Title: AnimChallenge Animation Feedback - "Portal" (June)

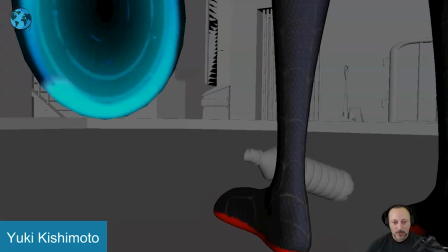(0:03)
Alright, here is one with no sound. Cool action.
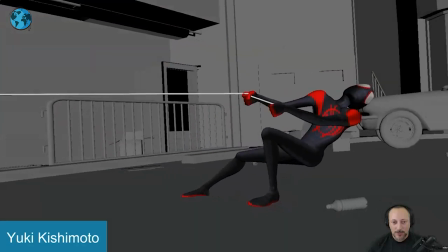(0:09)
Let's play this in full as always and shpoo.
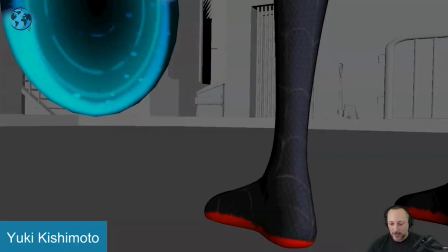(0:14)
And actually the reason why I'm picking this one is because there's an interesting thing where there are actually two versions submitted.
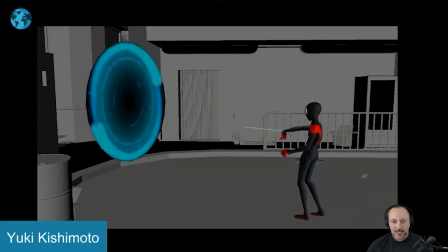(0:20)
You have this one that actually has, there's nothing with the bottle animation, but also no camera animation. It's cool to see the mechanics. It has a really nice clean view.
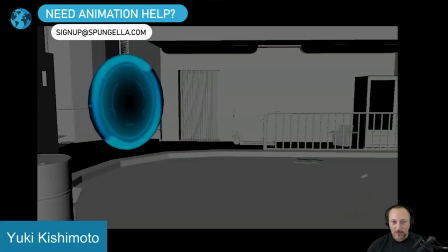(0:32)
all that is cool and i actually prefer this one i'm not
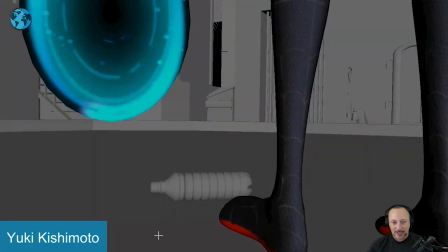(0:37)
sure that we need this and there's something about a foot
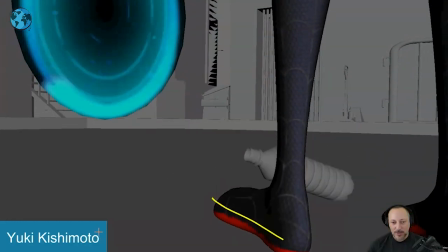(0:42)
tap it's almost like i'm impatient i'm waiting for something and then the bottle comes in but then nothing
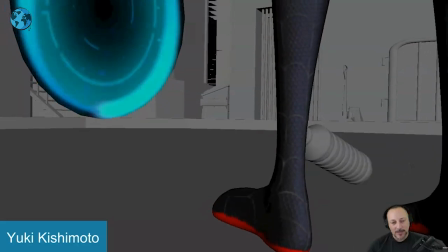(0:47)
happens to me it's almost like the feet would be pointed in different ways that the character actually does not know this is here the bottle suddenly starts moving gets sucked into this as in hey something opened up the body
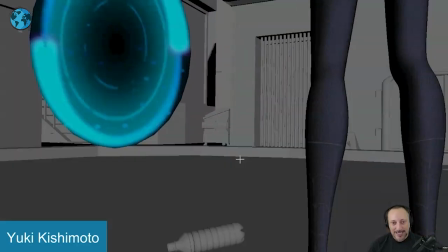(1:01)
gets sucked in maybe there's something happening the foot turns with like a little sidestep and then the character goes whoa something just happened to appear in
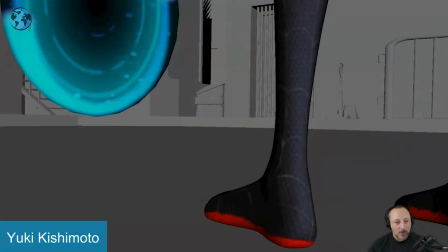(1:09)
front of me i don't know this is a bit confusing to me in terms of what is the character waiting for because there's clearly this
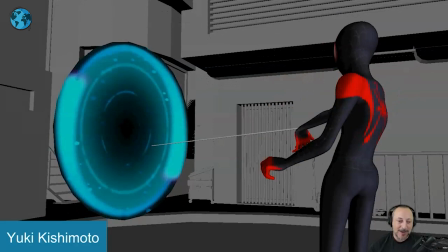(1:16)
pose here like hmm and then he does this i don't know maybe he's thinking about something whatever but i'm not quite sure that we need that bottle as
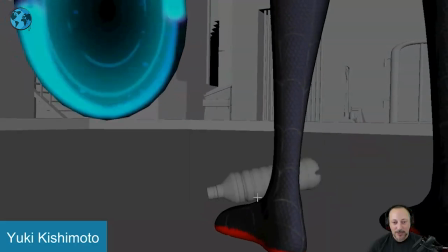(1:23)
well there's something the combination of the foot tap and the bottle that doesn't
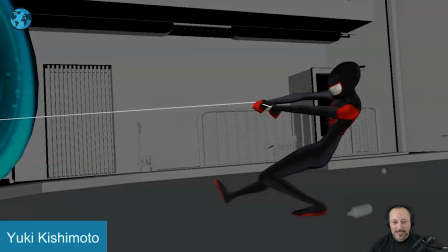(1:28)
quite work for me story wise it's neat here in terms of interaction
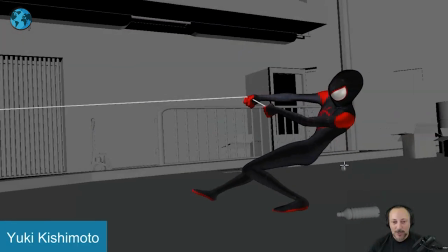(1:32)
but then i would have more i would have more stuff here paper pieces
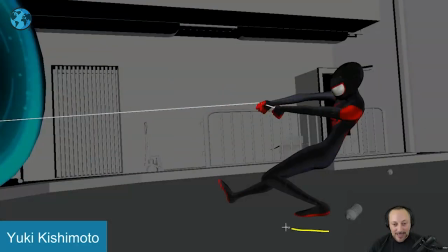(1:37)
where when this starts that now the bottle gets you know starts to roll
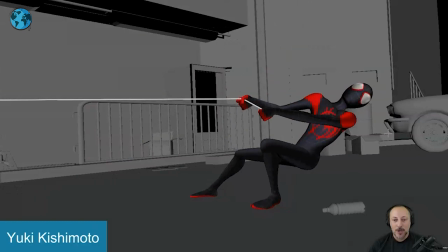(1:42)
gets sucked in the paper goes up and gets sucked in so you can use all that stuff here some of the boxes slowly get pulled towards
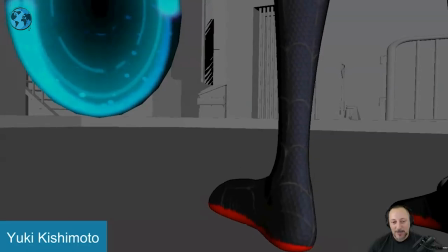(1:51)
that maybe not the car but i don't why not because i mean spiderman you know miles very strong here so maybe that could be that could be
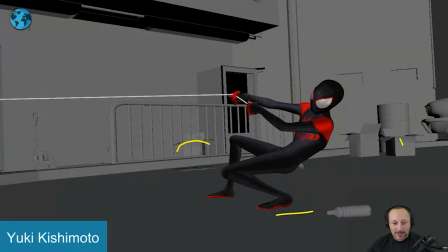(1:59)
something where we can incorporate the set a bit more other than that i think it's really cool again that beginning my
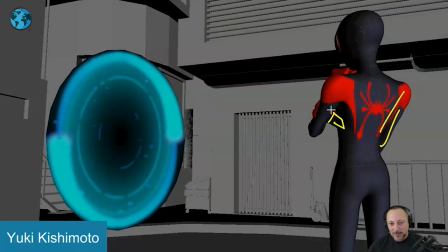(2:08)
little slight tweak here in terms of the posing because now with that camera angle we don't quite understand what's going on i can see the fingers here on the chin i think
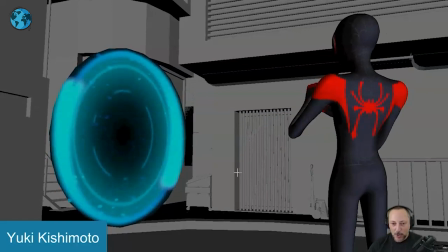(2:15)
this could be a bit of a more readable pose but once you get into this
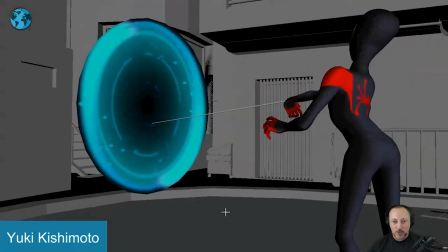(2:19)
that's cool you get a bit of a drag in the head you got
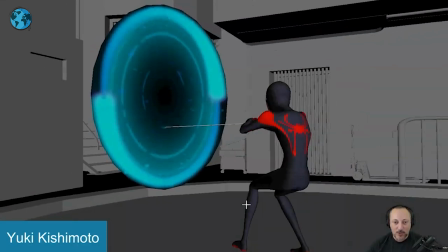(2:25)
that spine into this that's cool maybe here i would push that
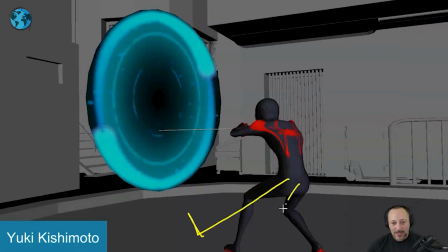(2:29)
leg into further out this way where it's a bit of a stronger
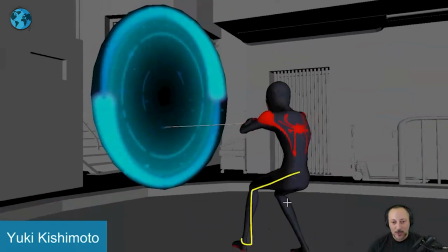(2:34)
pull against it i think we get into this a bit too soon and then we linger in this pose for a bit long and watch
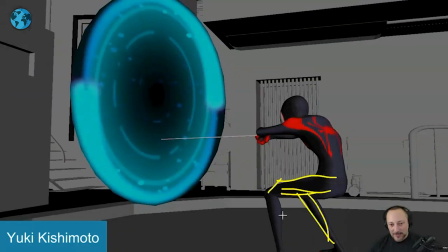(2:41)
out when you moments like these where it's basically one thigh and then the two shins coming out here to the lower part of the legs i think this
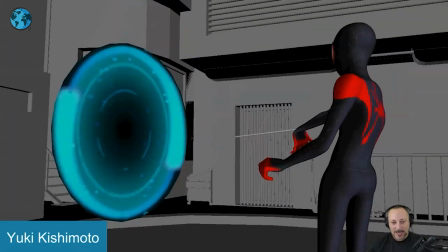(2:48)
could be a bit more broken up the way it is right there a bit more dynamic a bit sooner but again i will go it could even be a moment
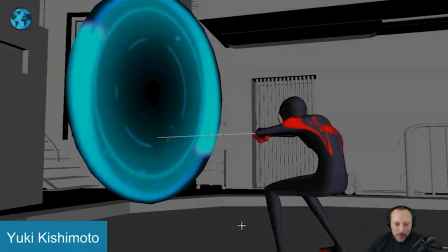(2:57)
of both legs out into a bit of a drag skitter into into that maybe but that's all cool i love that and then
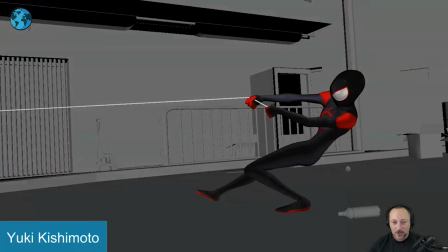(3:06)
how we start to kind of move around with the camera and those changes are cool here and sometimes it's a bit maybe it will bring up that a bit higher and then this leg a bit lower it gets a bit too streamline you where this shin kind of grows out of that knee
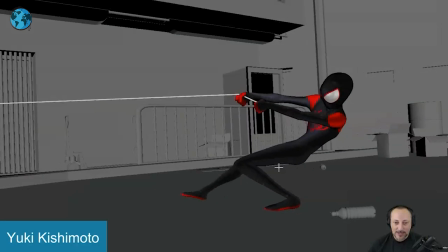(3:21)
a bit more of a you know like stuff like that and i understand there's there's like a straight leg here but this could be straight leg and maybe
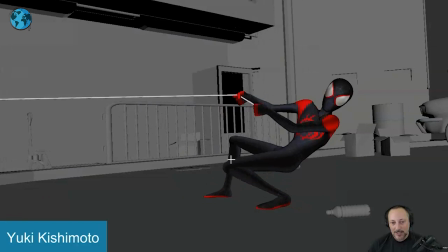(3:29)
a stronger pull back so that there's a separation between the two legs little picky things here and and it's really not prolonged because after that
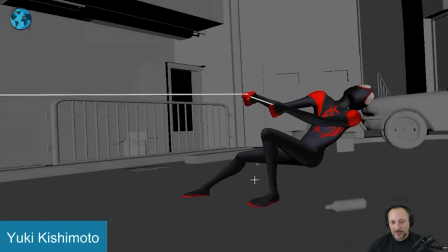(3:37)
it's cool i love all this here i love that you got the pull back with
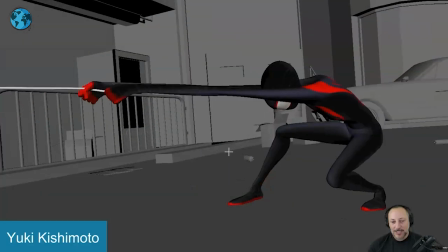(3:42)
this into that with a slight over stretching and quivering the knees
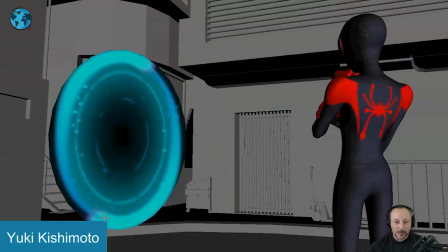(3:47)
into this i think that's really cool so to me it feels like starting here
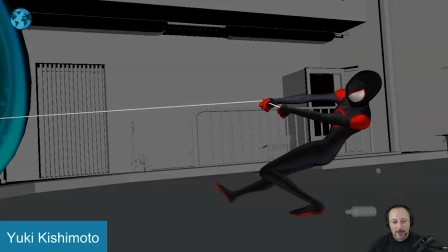(3:51)
it's very successful you might even have a moment of as we
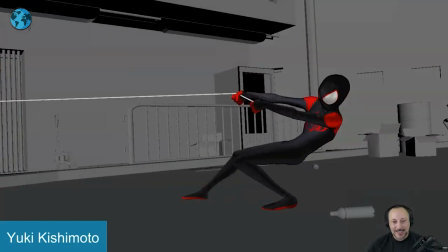(3:57)
get around with the camera and technically the camera gets closer to this you could
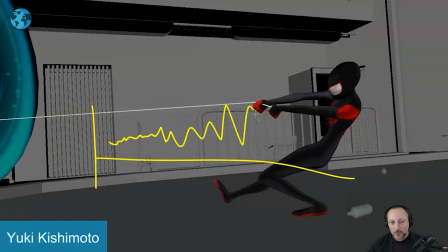(4:03)
have a little ramp up of of a camera shake adding to the
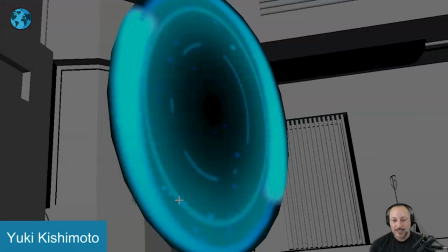(4:08)
intensity and to the you know the level of what's going to happen and then
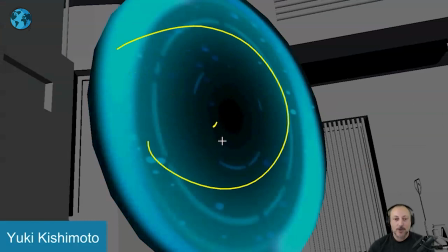(4:13)
when this ends here camera shake stops and now it just you
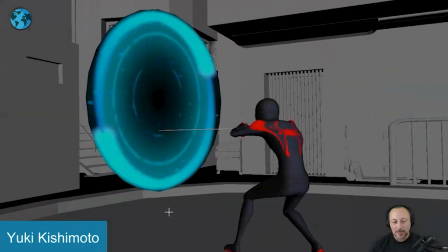(4:20)
know goes away and that's that so a little bit more pushing of the
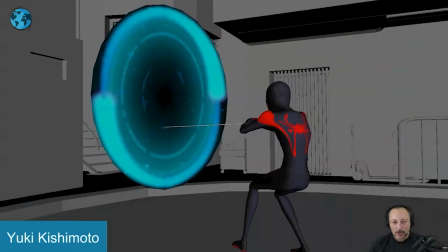(4:25)
impact of the portal onto you know influencing the camera influencing the
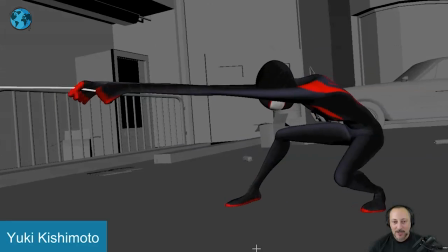(4:29)
set set pieces that could be kind of cool but generally it's really neat
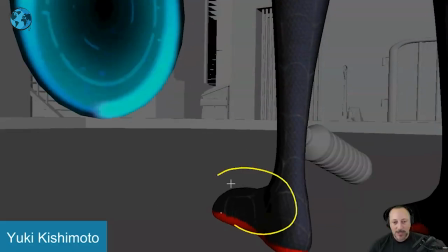(4:34)
dynamic i just got some questions about that and that maybe i'm also missing something
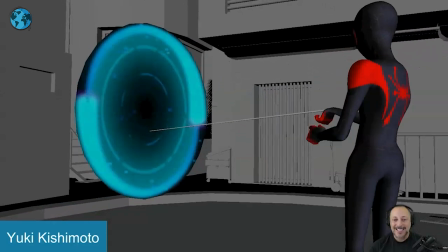(4:39)
super obvious but that's just my subjective take on this and that is that picky thing here probably moving that arm a bit further out
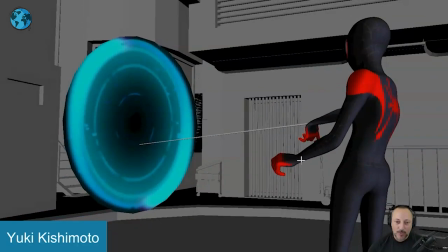(4:47)
just i'm ending on this frame a bit of a tangent there kind of a bit too overlappy there tangeny it's not for super long but you might as well
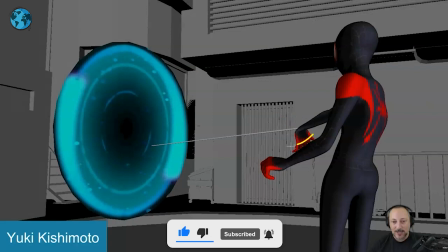(4:55)
go a bit lower right off the bat and keep this as clean as you can silhouette wise there anyway that's kind of that i'll leave it at that
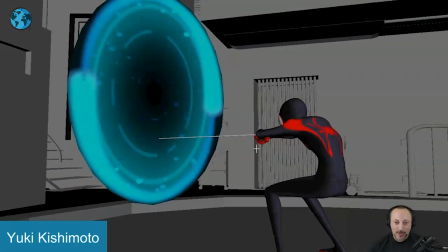(5:03)
there's always some picky things you can find like here overlapping arms where you want to maybe keep it a bit longer in this area or
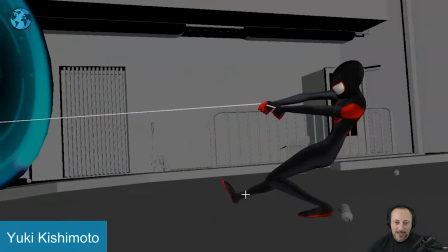(5:11)
a bent arm down just to keep that as clean and interesting as possible like this is cool i like that
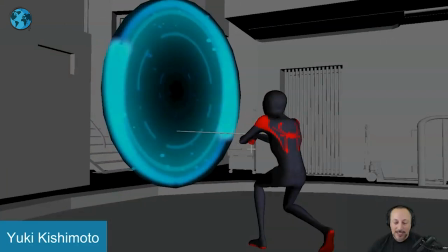(5:19)
here it gets just a bit a bit muddy and this could be because of the previous
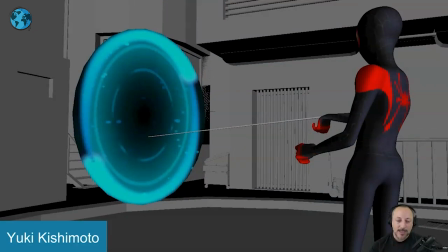(5:24)
version where they have a locked camera and you know maybe now with that moving camera there
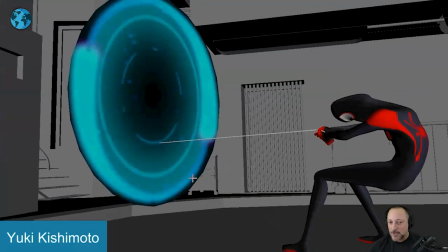(5:29)
wasn't as much reworking of those poses maybe that camera turn came in afterwards i don't know if that's something for uh this animator to maybe reply comment whatever let me know i don't know if there could be a cool interesting um story behind the making of this but anyway i'll leave it at
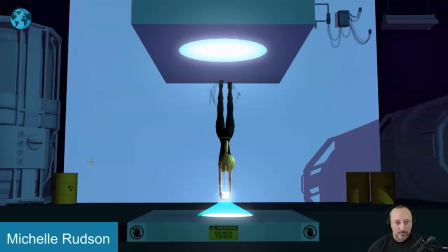(5:46)
that thank you all right new clip here this one has
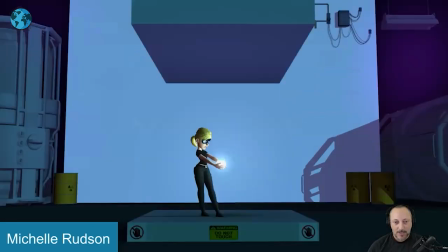(5:51)
no sound lots of crazy action ready and
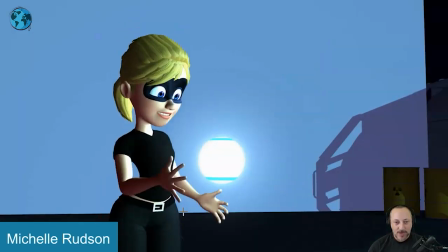(5:57)
lots of fun stuff in there all right this one i chose there's some really fun stuff here in
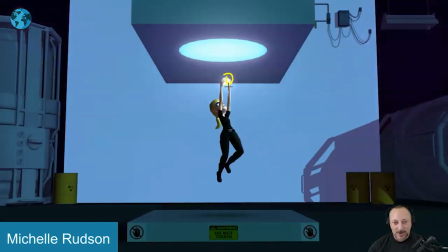(6:04)
the midsection where the holding on to things i love how this stops there and you got that carry over of that upwards momentum into the drop hanging on to it
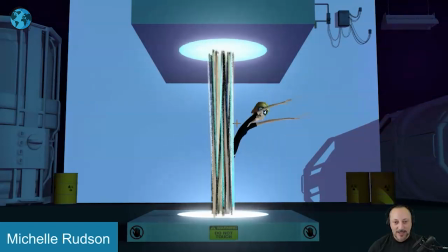(6:16)
and all the craziness here I think this is really fun big poses lots of
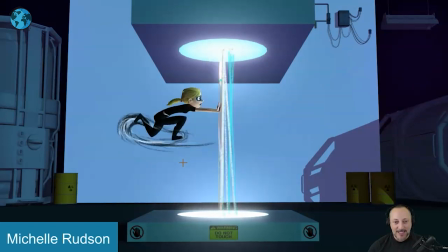(6:21)
stretchiness in the face in the fingers I love all that lots
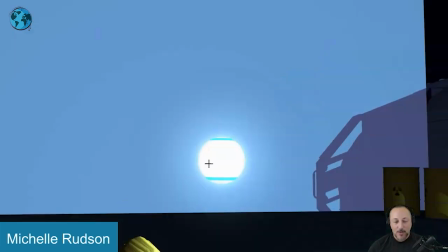(6:26)
of fun big action there what I will point out is that every now
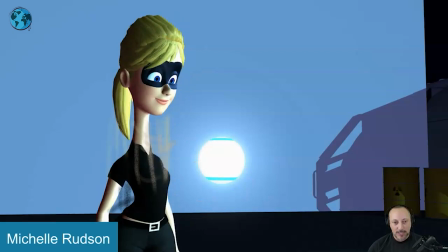(6:31)
and then it's a bit too big in terms of especially here the amount of head actually stretching upwards as a lead
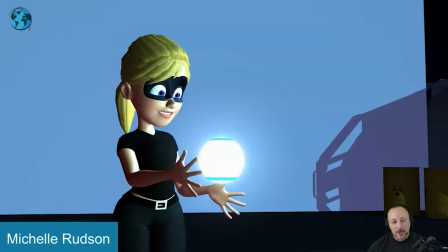(6:39)
and into that saddle and especially the amount of squash and stretch in the head where it starts to feel a bit more like a water balloon than a stretch because of a fast move or a smear or just something where you want to just understand
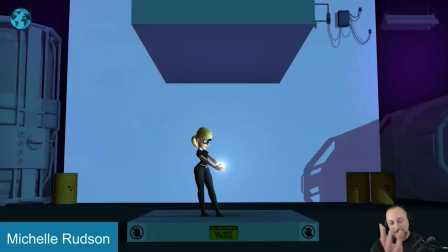(6:52)
the the structure maybe the the line or where the character is going or just
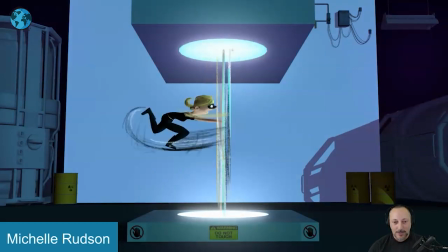(6:56)
an emphasis like here and i think in those cases it's
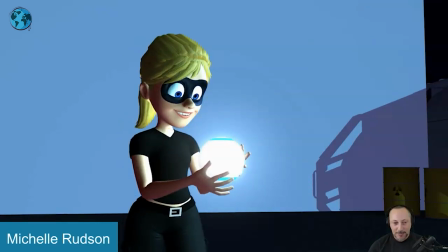(7:01)
fine to stretch and deform and scale the face but when it's something where it's
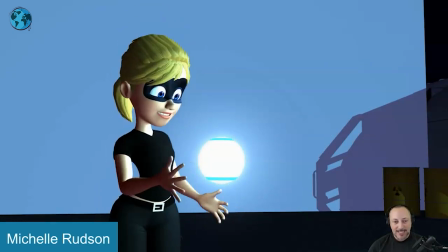(7:06)
not that fast i can see it again it's one of those cases where i see it more than i feel it and i feel like that could be just reduced a tad
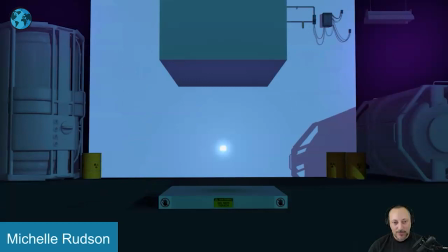(7:15)
i think that's all fun here into that it could also be fun to have i mean this is a center of focus and it's it's almost center and you got a big glow it could also be something where maybe this thing is rotating a little bit and
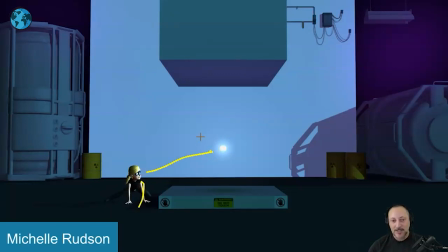(7:32)
right when she lands and she looks up and guides the audience this way we could have a couple frames little bit of a cling like a slight
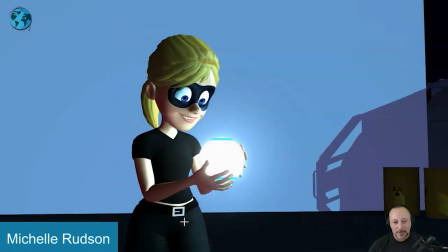(7:40)
highlight just get an extra little something in there and then as we get to this one
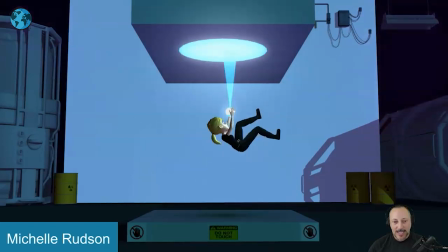(7:48)
i think this is all fun it's every now then a bit stiff in terms of she moves up and has that whoa that move upwards but then when she starts to drop back here this is a